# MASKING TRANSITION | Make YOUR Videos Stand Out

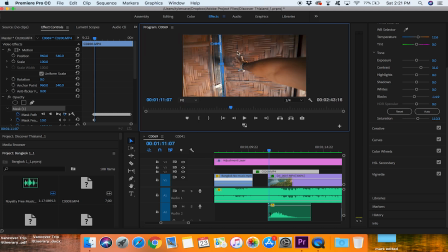500s
I started to mask it. So started my mask here with a little sliver and I went frame by frame slowly as the same thing as before, keyframing each mask path, keyframe, keyframe, keyframe, and keep going and keep going,
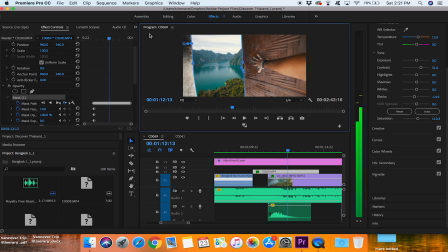517s
keep going. As you can see, we'll open this up a bit bigger so you can see a bit better.
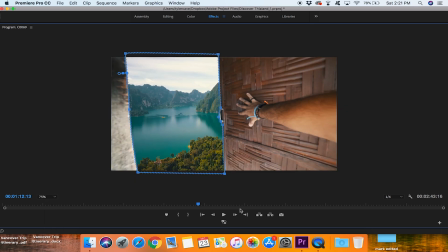524s
I keyframed out each location as each frame as the door opens. So next frame, I move the frames accordingly to the door opening. And keep going, keep going, keep going, keep going.
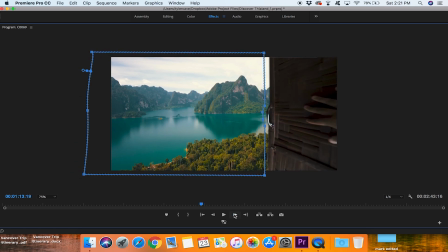537s
And see, I kept going until the door was completely out of frame.
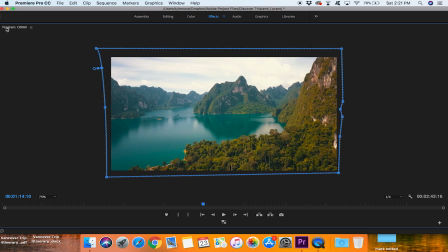544s
So yeah, it's easy as that. Sometimes it takes a little bit to get used to.
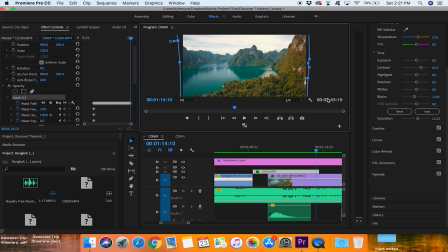549s
Sometimes the framing and keyframing is a bit different and a bit harder, depending the angles that you're working around.
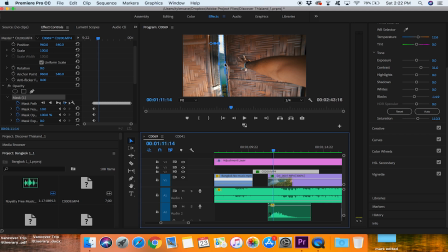556s
Like this one, there was a little handle, so I had to, so you can see,
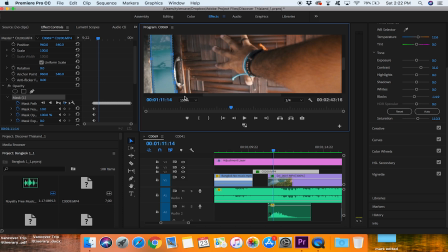560s
I made a couple different keyframes just to go around the handle. It's rough, but you can do it quick,
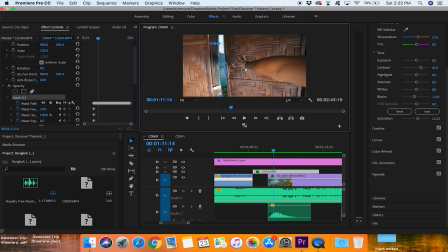565s
fast. I mean, the more time you spend on it, the better it will look. But yeah, so that is the clip.
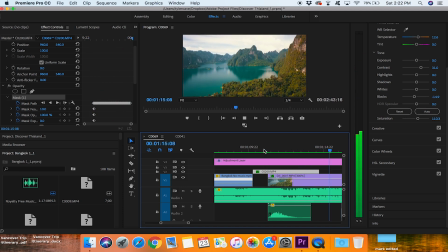572s
Just like that. And it creates a better entrance to the scene instead of it just all of a sudden
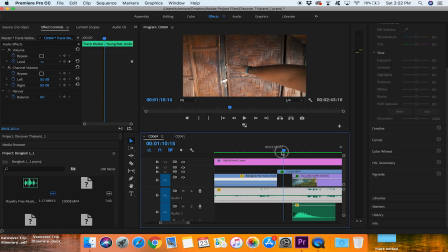581s
cutting from this clip all the way just cutting. It cuts into this clip here, and then it opens up into the ocean, which is perfect.
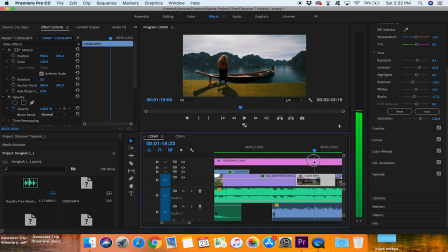589s
Because then we got this shot of on the lake, and yeah, it just makes it smooth and seamless. So yeah, that is the masking transition. Those are just a couple of ways you can do it. The one of object passing through the scene, as well as me opening the door into another scene. You can get pretty creative with it. There's different techniques and ways you can do it. Just mess around with it and yeah, see what happens. It just makes your videos more smooth and more seamless when you're editing. If you'd like to see more videos in the future, subscribe to my YouTube channel and follow me on Facebook for more videos and more photos in the future. See you later.